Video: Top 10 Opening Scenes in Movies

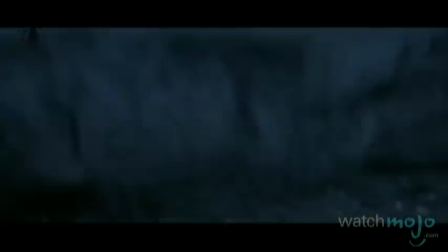(4:31)
It's a tale of ordinary people confronted with an unimaginable terror. Thanks to Steven Spielberg, a day at the beach is suddenly not just a day at the beach.
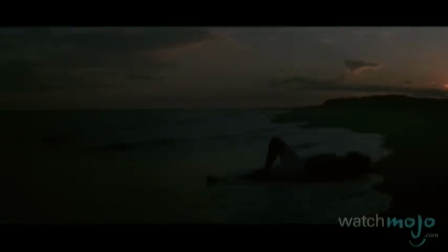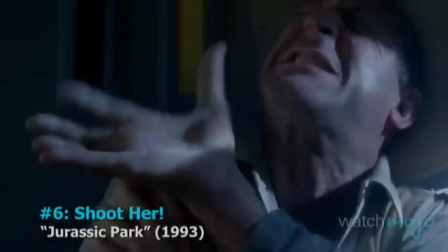(4:48)
Number 6.
Shoot!
Jurassic Park.
Shoot!
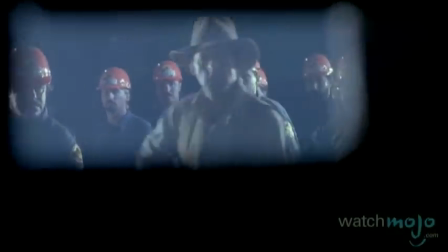(4:54)
The opening of Jurassic Park looks like some sort of wild cross between King Kong, Area 51, and the backstage tour at Disney World.
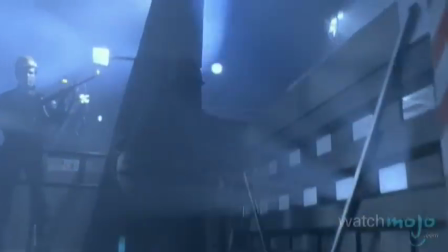(5:02)
And Spielberg wisely uses a hint-don't-show approach. All we see of any dinosaur, for now at least, is a sickly yellow eye.
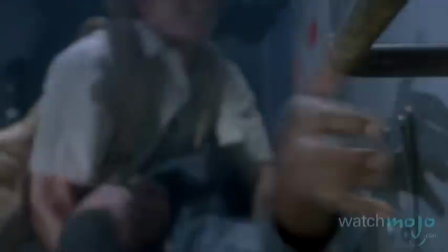(5:11)
Whatever is in that cage is bad news, and we're primed to learn more.
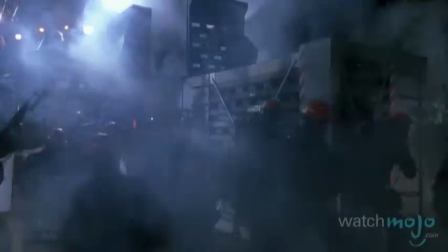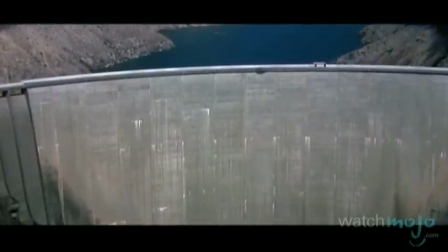(5:24)
Number 5. Bungee Jump of Death, GoldenEye. You could practically fill a whole best opening scenes list with James Bond films.
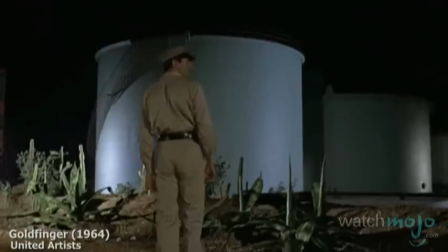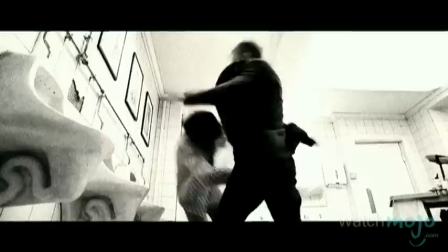(5:38)
Who can forget the openings of Goldfinger and Casino Royale? But GoldenEye takes the Bond trophy.
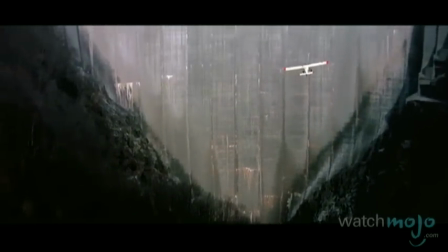(5:44)
We're set up to expect a stunt plane sequence, but then get a heart-stopping bungee jump of death instead.
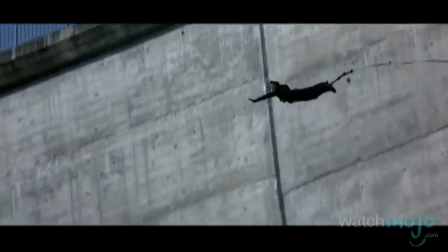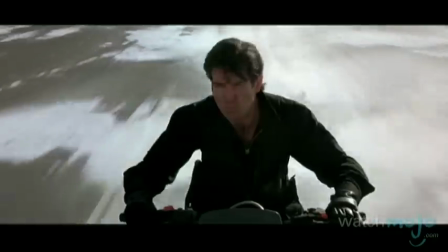(5:58)
Which then eventually takes us into that promised plane stunt. Outrageous and unforgettable.
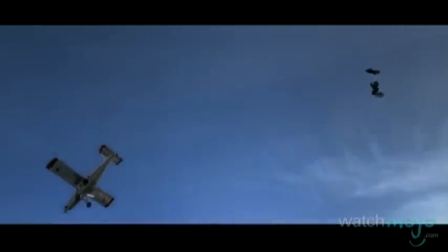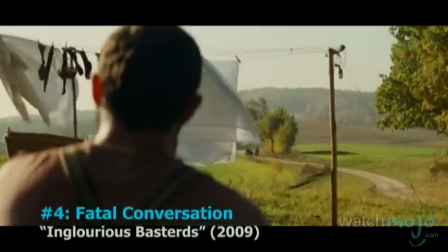(6:12)
Number 4. Fatal Conversation, Inglourious Basterds.
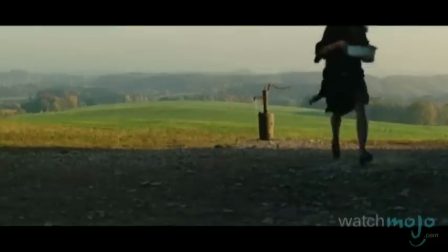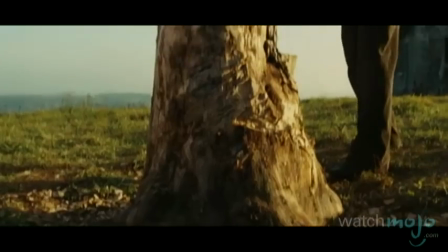(6:24)
Even as far back as Reservoir Dogs, Quentin Tarantino knew a thing or two about opening scenes, but nothing beats the opening of Inglourious Basterds.
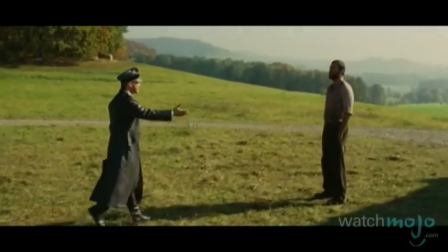(6:33) Est-ce la propriété de Perrier-Lapadite? Je suis Perrier-Lapadite. C'est un plaisir de vous rencontrer, Monsieur Lapadite.
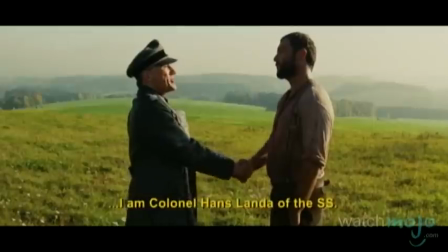(6:41) Je suis le colonel SS Hans Landa.
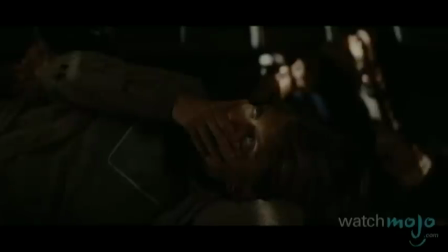(6:43)
Using his incredible ear for just the right phrase, Tarantino constructs a web of treachery and violence that ensnares the viewer as much as the characters.
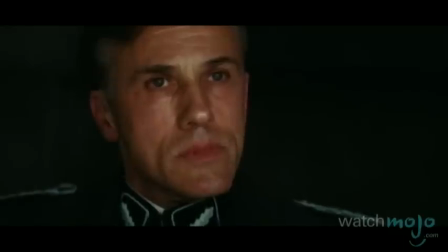(6:54) You're sheltering them underneath your floorboards, aren't you?
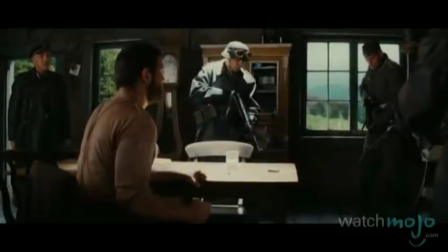(7:00) Yes. You want power? You got it. Je prends congé de vous et je vous dis adieu.
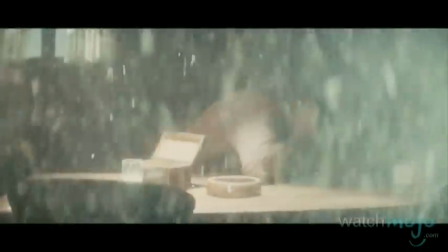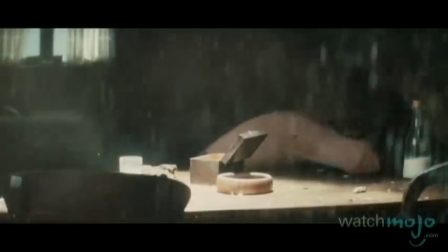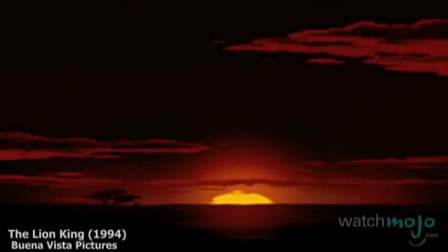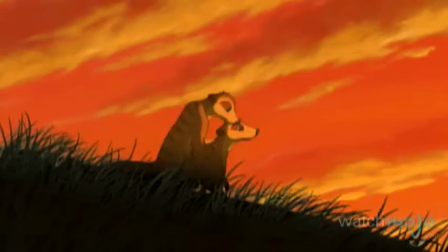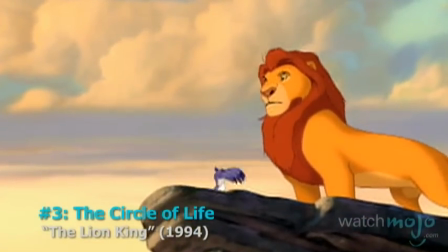(7:28)
Number 3. The Circle of Life, The Lion King. Lots of animated films have impressive opening sequences.
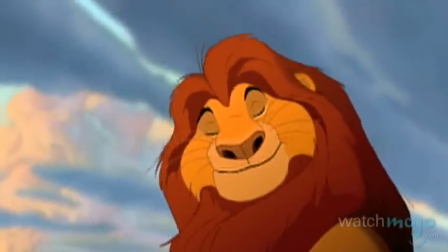(7:34)
After all, when you're working with animation, there's no limit to what you can try.
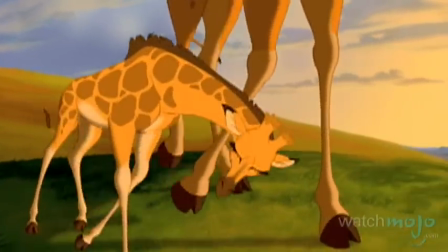(7:39)
But what makes The Lion King's opening so special isn't just the brilliant animation.
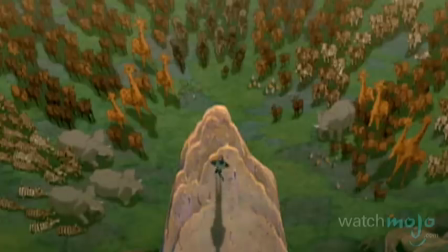(7:44)
It's the mixture of a great song with staging and camera work.
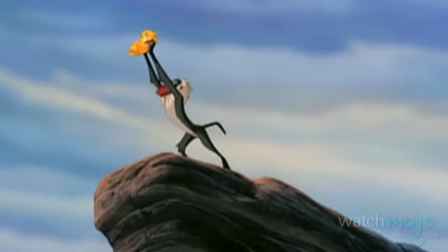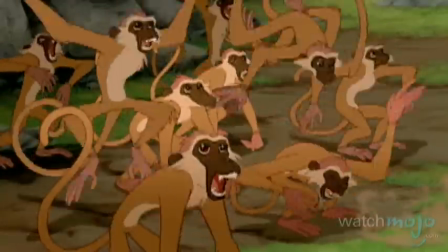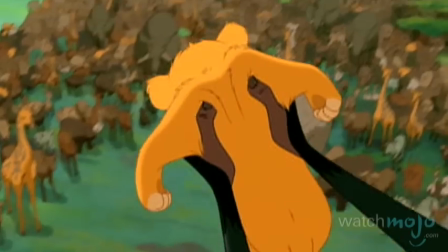(7:58)
They all combine to create one of the greatest expressions of sheer joy in film history.
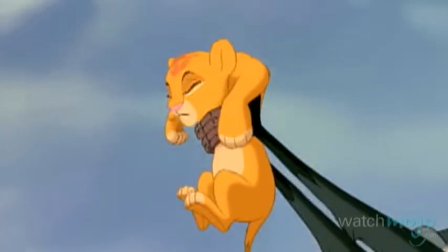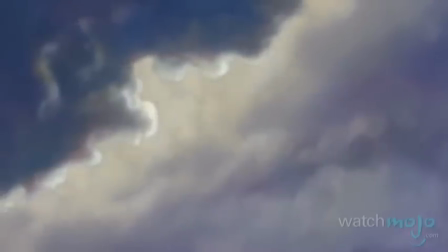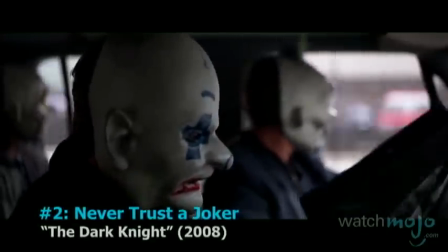(8:14)
Number 2. Never Trust a Joker, The Dark Knight.
So why do they call him the Joker? I heard he wears makeup.
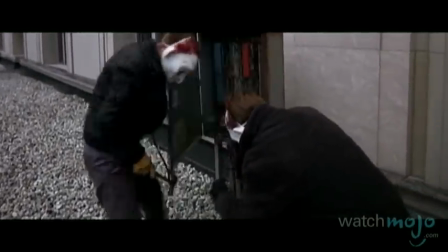(8:20) Makeup? Yeah, to scare people. You know, war paint.
Batman is the ultimate creature of the night.
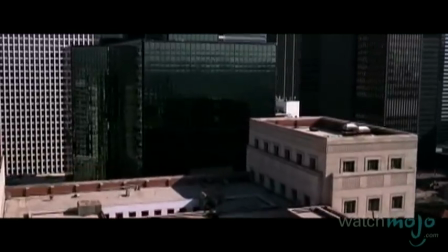(8:26)
So, why does The Dark Knight start in broad daylight? Immediately, we're hooked.
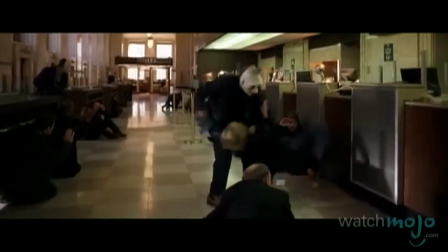(8:31)
And the intricate bank robbery heist, with crooks offing each other at every turn, keeps us hooked.
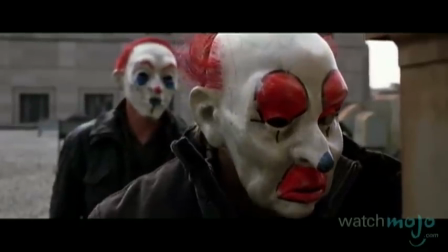(8:36) That's funny, it didn't dial out to 911. It was trying to reach a private number. Is it a problem?